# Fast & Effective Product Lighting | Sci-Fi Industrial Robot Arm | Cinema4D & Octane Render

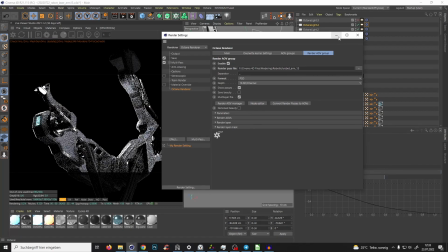24:40 So yeah, we have like a little bit of light, you know, but not too much.
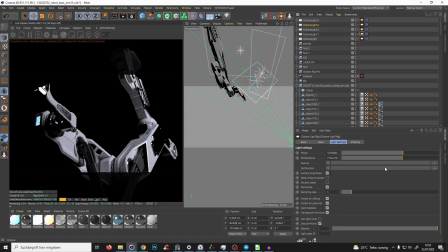24:45 Maybe we can make yeah, like that light a little bit brighter, so we have a little bit more light. So yeah, something like that. I'm not so sure about this, but as I said, guys, it's just experimenting.
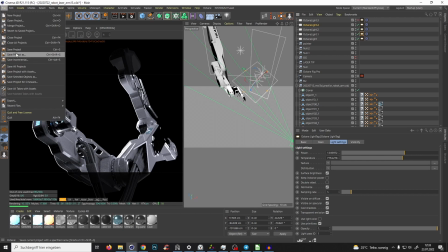25:02 So render queue, let's save it as a new project, like
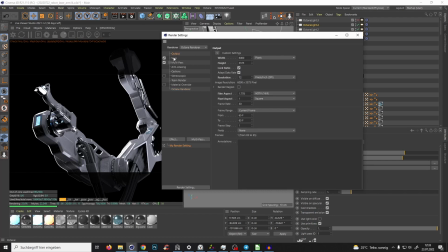25:10 number 14, and I'm rendering it all in 6K later over the night.
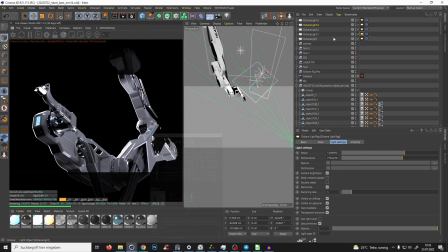25:14 So yes, Control S at render queue, and let's go with the next one.
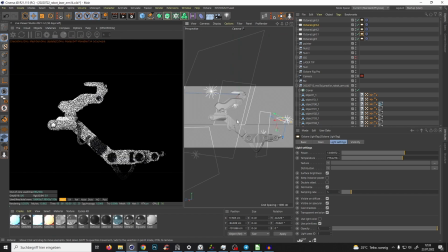25:23 So again, F1, and yes, I don't know, maybe it's not looking good.
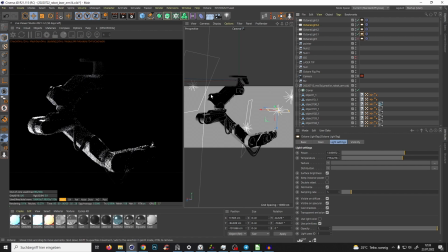25:34 For now, it's something like that.
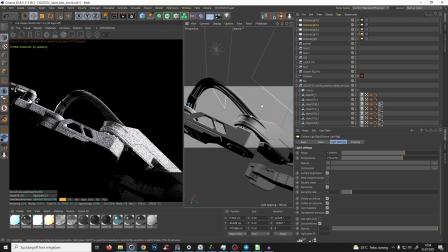25:37 And just looking and seeing, like, do I want the cables?
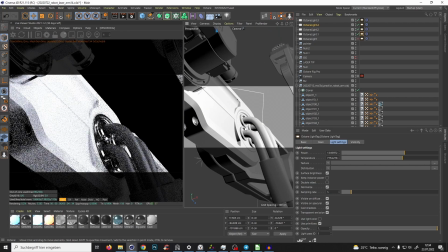25:44 Do I don't want, like, maybe I want this part here, like, what works, what does not work?
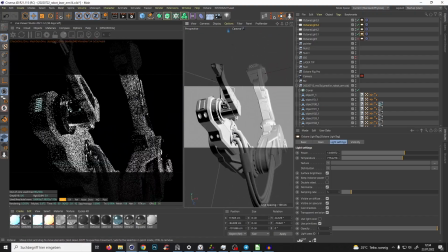25:52 Oh, and we wanted some focal length in the last shots, but yeah, we forgot it. Oh, I forgot it.
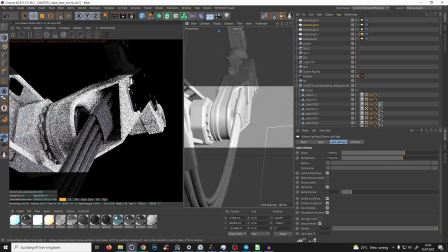25:58 So,
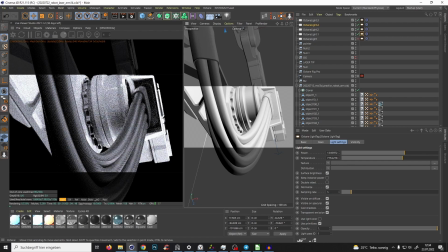26:02 yeah, I don't know.
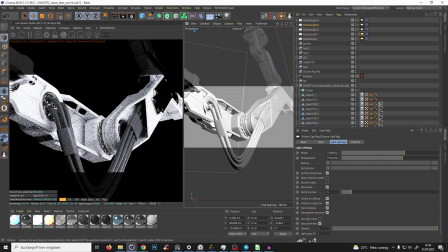26:06 Yeah, like, just this connection, you know, like, I don't know, maybe, yeah, something like that.
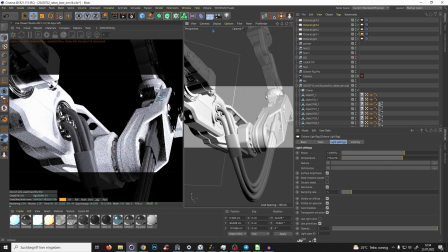26:14 I don't know, like, maybe you are, you know, like this golden ratio, or maybe I'm editing it later here, but like, you see, like, I want to focus now on this part here, and,
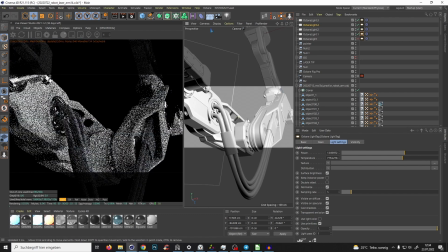26:28 you know, like, this upper part of the arm is like, it just guides the eye.
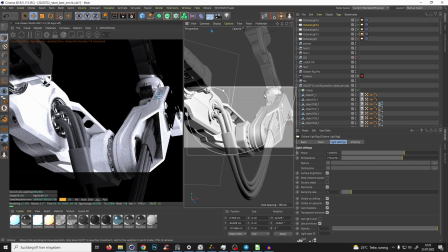26:36 And also it makes this curve here, and like this point is on the, if you divide this image by 3 here and by 3 here, you have like some 4 points.
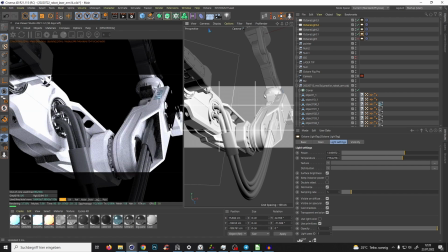26:51 Yeah, maybe I can make a video about that, like about the golden ratio and like composition. But if this point is here in the middle and you have some kind of guidance, then that looks good.
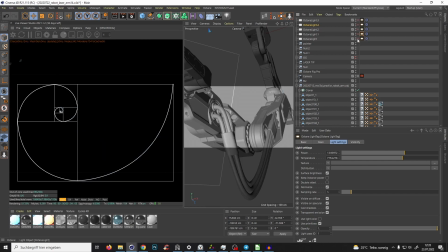27:03 And of course now with the light, it's not looking so cool. So it's again F2, and oh yes, I like that.
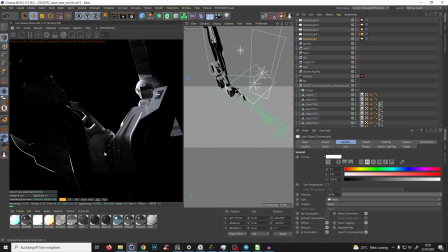27:10 It looks a little bit like, you know, like this, I don't know, like NASA, like this space station robotics shots, I don't know, like spaceship, like this kind with the white and metallic and that light.
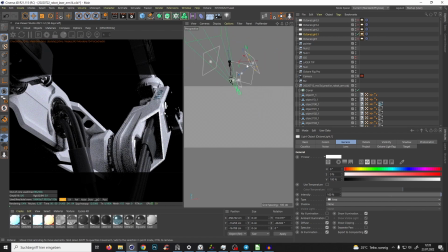27:26 I like that. So yeah, like
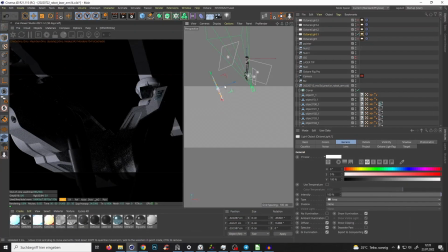27:31 let's try to find something interesting, like maybe go to the top.
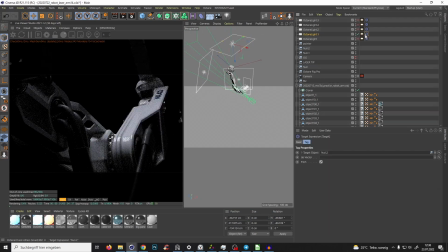27:39 We want definitely the light on the laser tip. No, let's bring the laser tip, the null group,
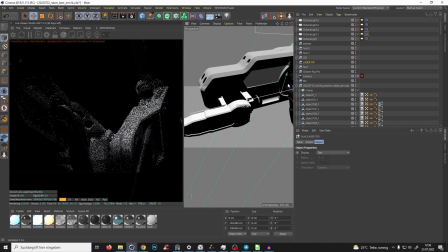27:48 which was here on the top, a little bit more back where we want our light, something like that.
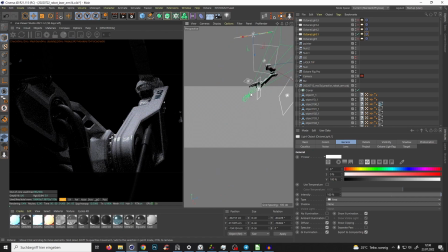27:53 So now when we position our light,
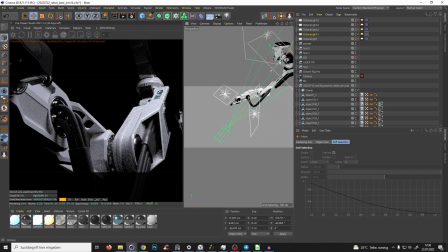27:57 it should be only pointing to this, and yeah, it's a little bit too big, so I just want,
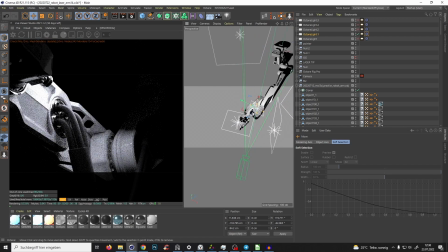28:07 yeah, something here. But yes, you see, like we have on the top the light and then the shadows, and it's looking cool.
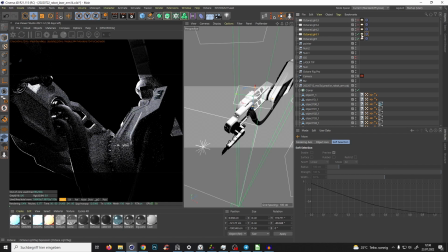28:19 And with this light, we can make this light. Wait, where is it?
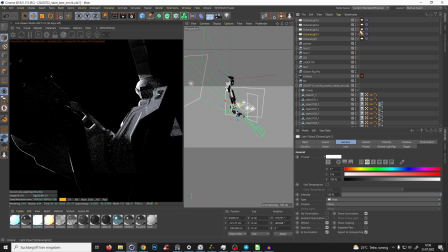28:31 Yes, like we have here the background a little bit lit, but let's bring it a little bit down.
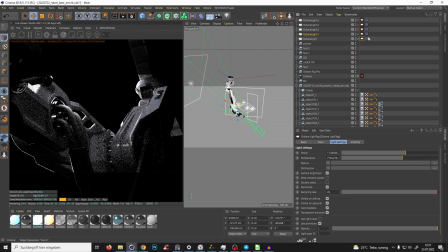28:37 So because we don't want to focus on it, we want to focus here, so we can bring this light a little bit up.
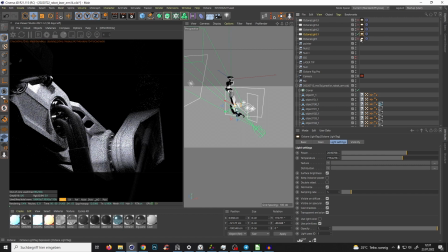28:47 Yeah, something.